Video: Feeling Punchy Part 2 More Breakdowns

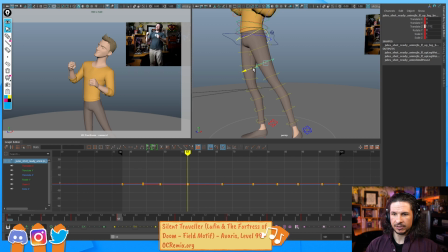1730s
This is just pushing your shot to that next level. And you want to do this quickly. You don't want to spend a ton of time here because things will change.
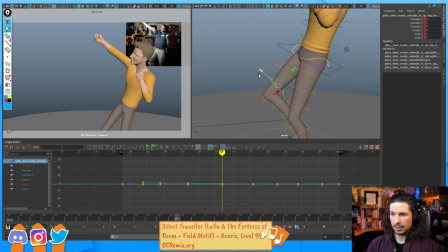1742s
When we add the breakdowns, we're going to be changing poses again. So I am just going through really quickly. So getting that nice line in the leg here. Let's kind of push that line here a little bit more.
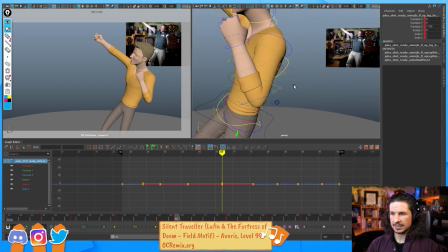1759s
Now here we've got a nice alternating arm. So this is where we would really be able to sell the musculature of the character. As this arm compresses, we'll get that muscle bulge in there.
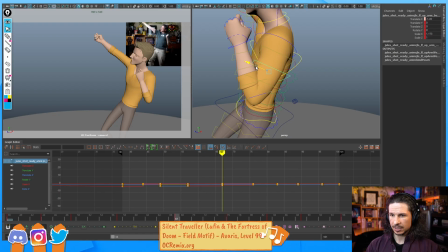1776s
We can push the curve of the back of the arm just a little bit. Let's push that wrist. It's kind of, see how the back of the hand is facing to camera perfectly? I try to avoid that at all costs. That just looks bland.
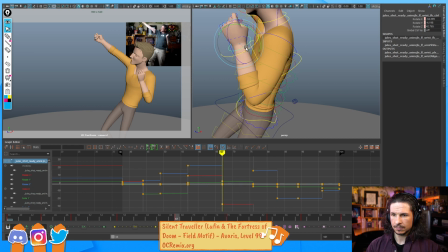So try to put a little bit more 3/4 in there. Let's see.
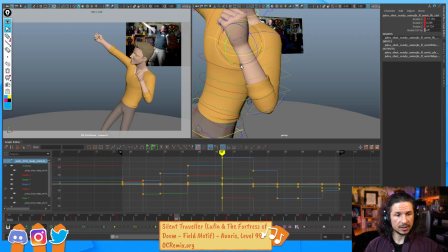1807s
Do you always have to think work like this, including in-betweens, or are there some times in which you won't be able to get the perfect pose?
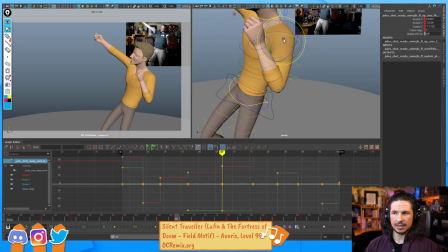1814s
It's a tricky question in the sense that a pose, how do I want to phrase this? A pose might not look traditionally appealing.
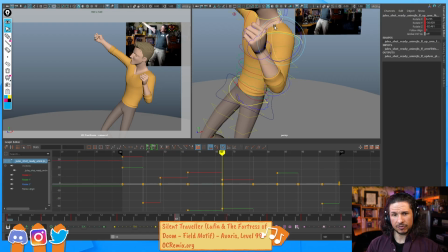1829s
Doesn't mean that it isn't perfect for what it is. So let me actually give an example. So a good example of this is smear frames.
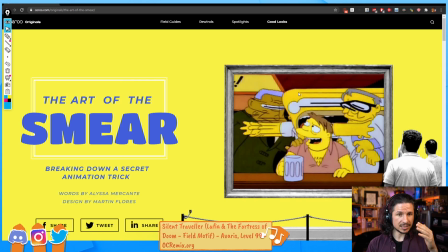1849s
Smear frames are when you have to have fast motion, you need to connect two poses together.
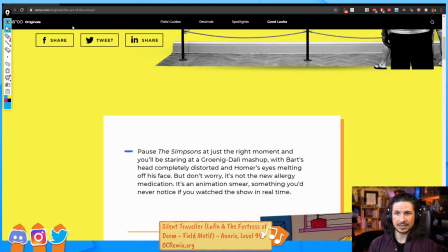1855s
So this is a great site, by the way, just the art of the smear. Wonderful.
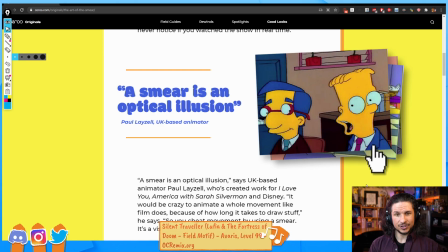1861s
You'll see like these poses do not look good per se.
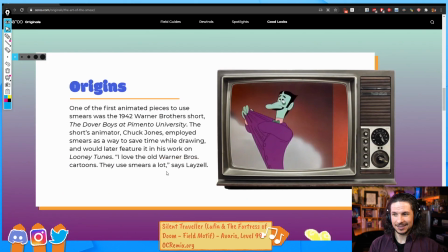1869s
So that's one frame right there. You get like all of that going through.
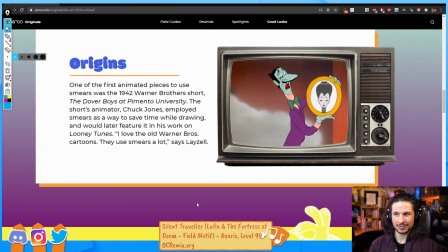1875s
Just watch how many smear frames there are going through like that fast whipping motion.
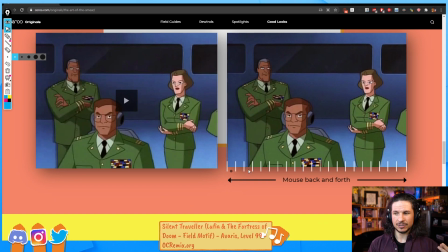1883s
Smear frames on their own don't look fantastic. Like right here, it doesn't look good in the sense of like what we find appealing. You wouldn't put this like on your wall as a work of art, but it looks good at speed and for what it is.
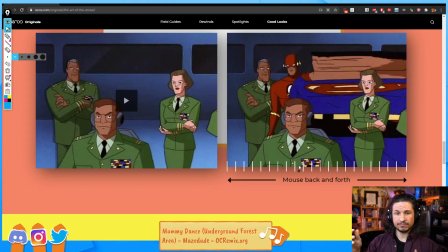1903s
It's not bland and boring. It's not just like they took the cell and just shifted it over. They drew the pose that needed to be in there.
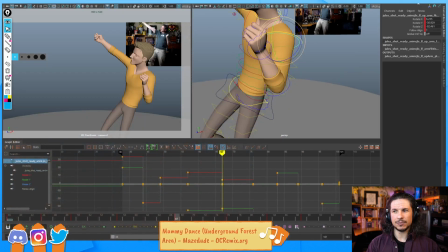1912s
And that's the key, is when I say that we are trying to push these poses and make them look good, we are making it work for the animation that we're on.
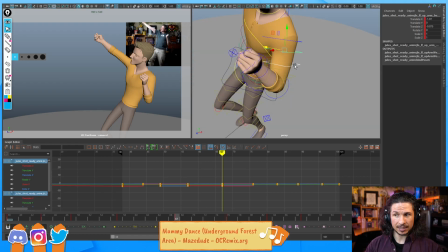1926s
And that sometimes means breaking the pose or smearing the pose or doing something really weird.
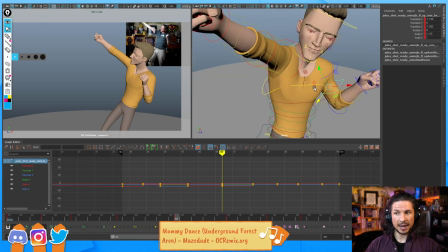1935s
But that's what gives it more power and makes it a better pose in the long run.
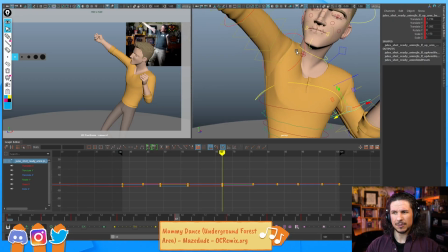1940s
I hope that makes sense.
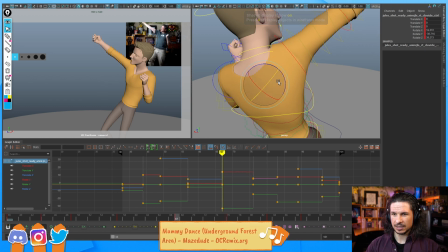1947s
There's something about this clavicle. It's just a little off, so I'm going to try to push it a little bit more.
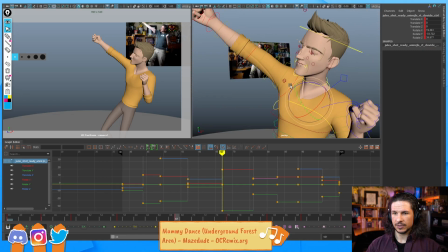1955s
Okay. So here, we've got this nice straight of the arm.
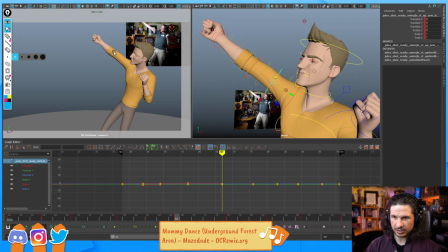1960s
That's what I'm going to try to push here. So you can see how there's just a little bit of a bump right in that upper arm. I'm going to try to push it so that we get this nice straight all the way along the top.
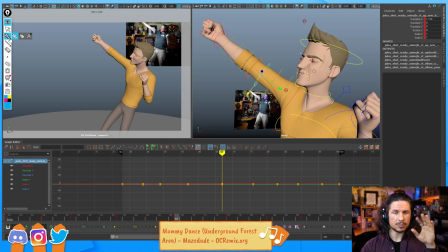1972s
And this is where you, depending on the shot that you're working on, if it's a more naturalistic shot, you'll want to follow the curvatures of what happens in the arm.
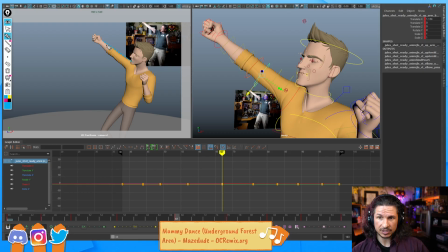1980s
But if it's really stylized, you could make a perfectly, let's pick a color that shows up here, a perfectly straight line here. And I'm going to exaggerate the shape here and push the silhouette of the arm on the lower half.
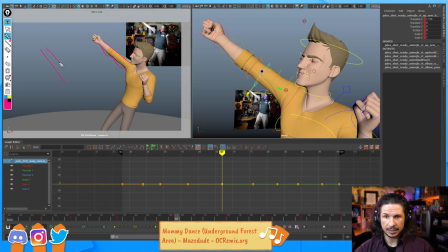1995s
Or you could do the opposite and do something like that. Perfectly straight. And then you'd go into the hand. So something like that. Or
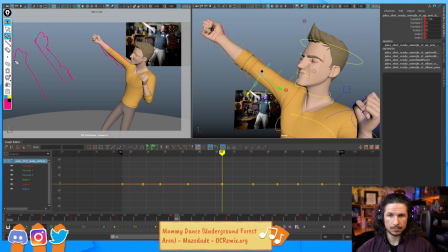so something like this, one or the other. This one's probably going to be stronger because it creates a straight line all the way to the edge of the hand. So let's try to go for that.
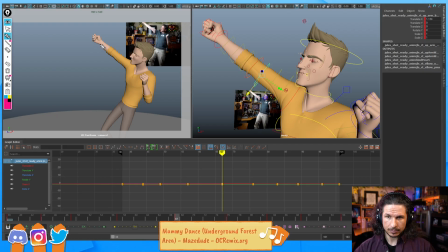2030s
Now, does it have to be perfect? No, but let's see how close we can get. All right. So draw a straight line here and we'll see how close we can get to it.
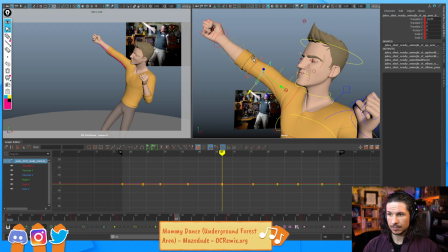And then I need to push that fist up to match that line as well.
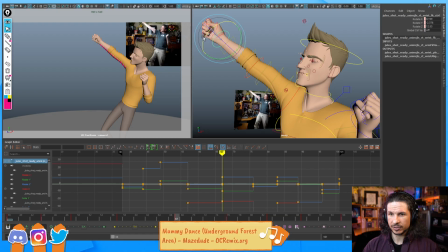2062s
A little bit of 3/4 in that hand. Okay. So right now the elbow is starting to look a little funky.
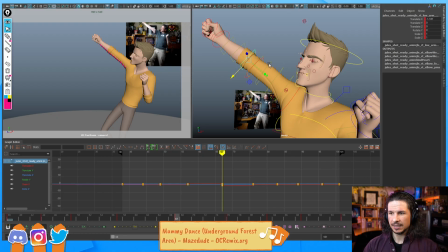2075s
When you're doing stuff like this, like I would consider this to be that you're really starting to push the exaggeration of a pose. For a more realistic VFX style shot, you wouldn't really do this because you'll notice.
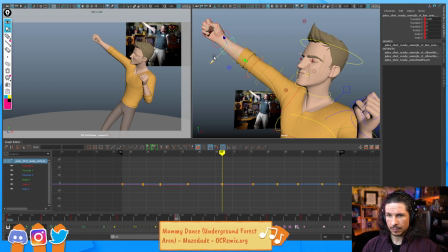2091s
But we get something a little bit more like that. Let's see if we can nudge it just a little bit more. So let's actually compare. Just see what we had before and after.
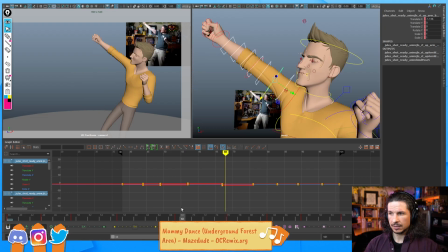2111s
So I'm going to just take this and I'm going to just set a key here and zero that out. So you can see it's not a huge difference. But here the arm feels like there's not a huge,
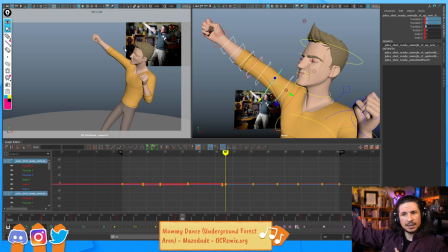2127s
like it just kind of feels like it's out there, but it's kind of relaxed a little bit. By doing this, suddenly it feels like that arm is taut. It's straight as it can be.
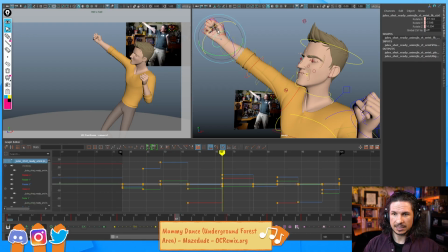2143s
So does it make a huge difference? No. But it's enough of a difference that we can feel it. And that is important enough that it's worth doing.
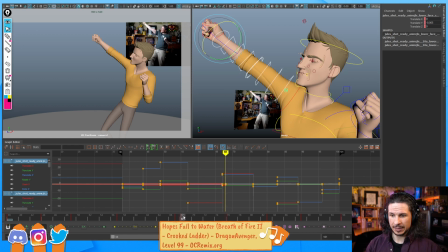2159s
Now, once again, I know I keep reiterating this, but it's a very important thing to keep in mind. When you are doing this, you are not having to get all of this working right away.
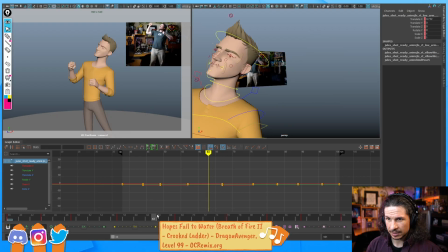2172s
Let me just look at my reference here. I want to see which angle my wrist is at.
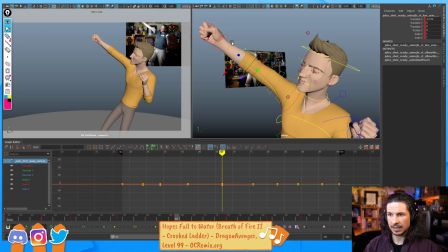2178s
Okay, yeah. That's what I thought. It needs to be higher up here. We want to do this quickly. Otherwise, we're going to end up we're going to waste time.
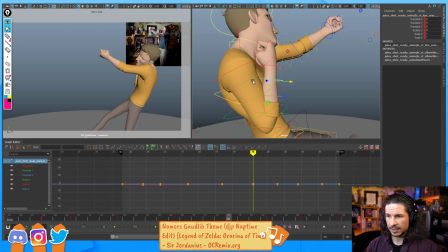2194s
We are trying to just block this in so we have a guide to follow as we add our breakdowns. And this will make our breakdowns more dynamic because our poses that we built off of are going to be more dynamic.
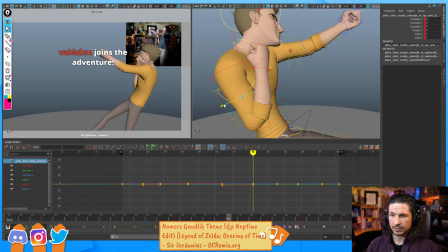2212s
If we don't do this right now, we'll have to do it later anyway.